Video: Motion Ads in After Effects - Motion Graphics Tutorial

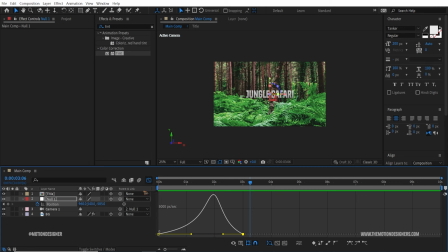248s
Okay, that's looking great. So go back to the normal timeline view.
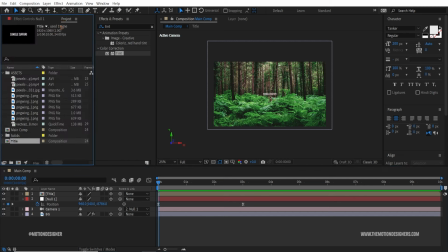252s
So once you have that, let's go to the project panel and I have some assets here and I'm gonna select this one, which I downloaded from PNG Wing, drag and drop it on top of that,
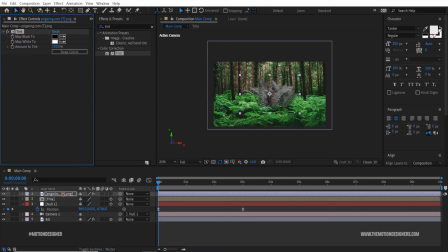268s
and I'll go and add a tint, and maybe I'm gonna pick a color which is green,
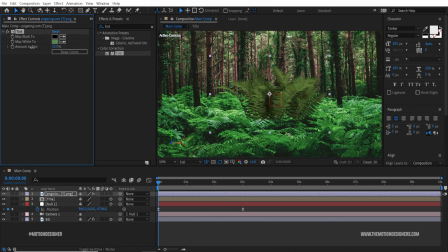277s
and I'm gonna try to match the color as close as possible, right? So you don't have to be too precise with this, so it blends a little bit better than what the original image was.
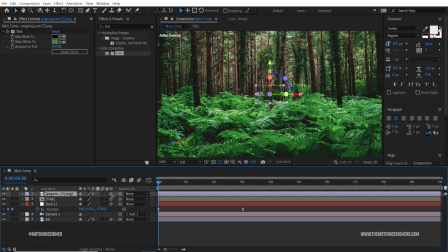293s
And make sure you make this a 3D layer as well because we are working with 3D layers, a 3D camera, I mean. Okay, so hit P on the keyboard and move it towards the camera.
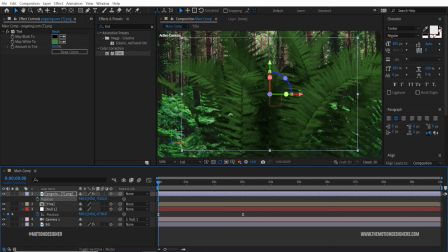307s
If you hold down Shift and scrub through this number, you'll move it more faster, or else it will be slow.
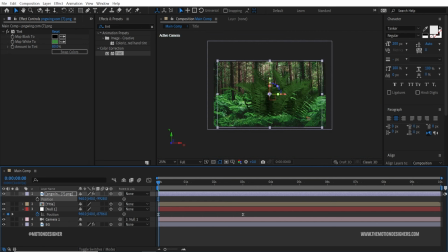315s
Okay, so that's a little tip here. And I'm gonna move it somewhere here. And Control D to duplicate and move that duplicate layer even more closer to the camera. And I'm gonna select the previous layer,
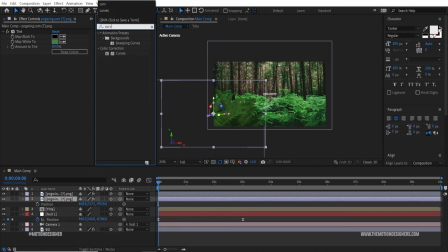333s
go to the effects and presets and type in curves and drag and drop the curves on top of that layer.
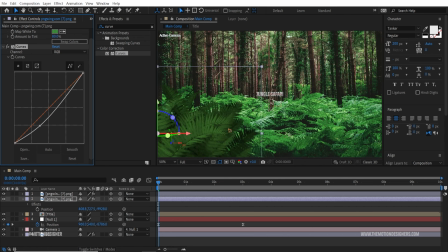339s
And I'll make it darker so that you have some depth, you know. If you don't add that curves, you see it's flat and it's boring. So to simulate some depth, I added some shadows to the 2D layer.
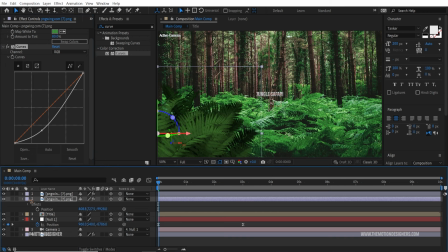355s
Okay, so you have some depth like this. And let's see,
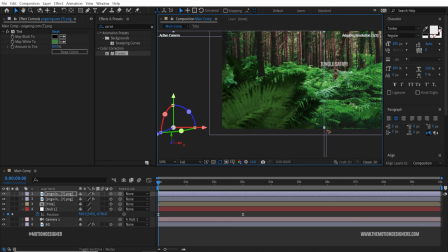361s
I'm gonna move this even more away, or maybe scale it up a little bit like this, and duplicate this again
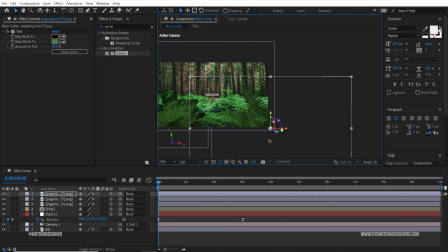372s
and move it somewhere here. Maybe scale it, move it towards the camera, something like this, and maybe add some curves so that you have some darker shadows here.
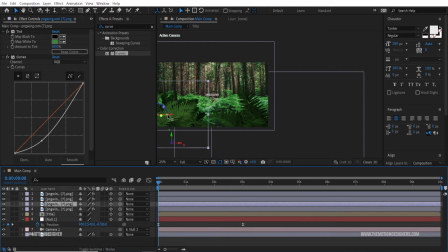388s
Okay, so I'm gonna select this layer, Control D to duplicate again, and move it away somewhere here, and I'll shadow off the curves
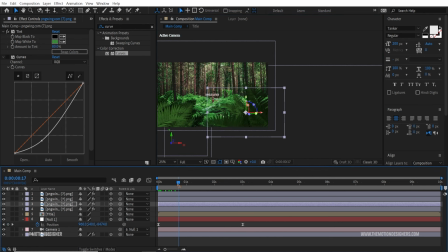402s
here to have some variation. You can see there you have some parallaxing going on.
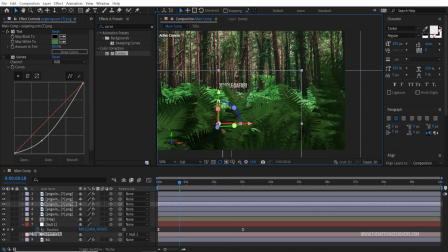409s
Control D to duplicate it again and move it away, move it here, and maybe turn on the curves and adjust the curves to have some depth. You can see there some depth going on.
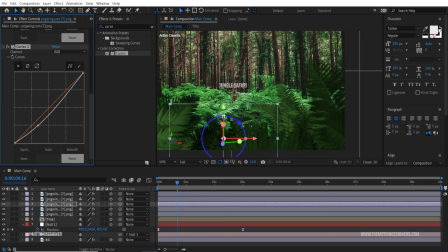429s
Okay, so you have to duplicate it like this and move on, you know, towards the text. Maybe scale it up and turn off the curves,
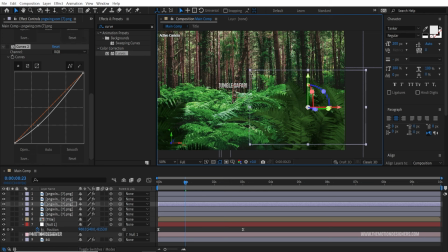444s
and maybe here, or you can even rotate it to something like this, or away towards the text, and maybe scale it up to add some variation to the
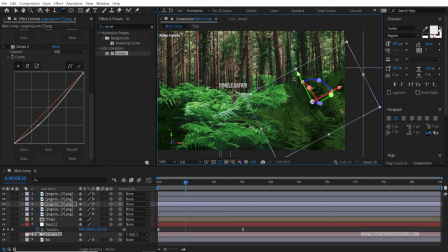459s
leaves. All right, so solely depends on you. So I'm gonna move it somewhere here. You can see there.
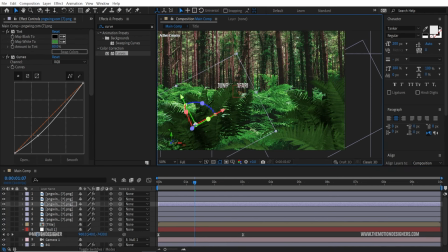471s
Control G to duplicate it again and rotate it,
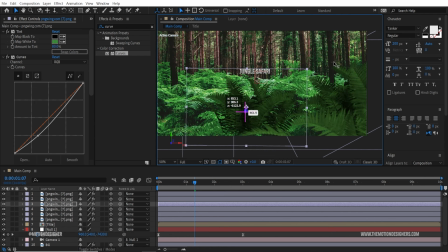480s
and maybe even towards the text here. Scale it down and maybe duplicate it another time. Maybe turn off the curves here, scale it up to add some variation.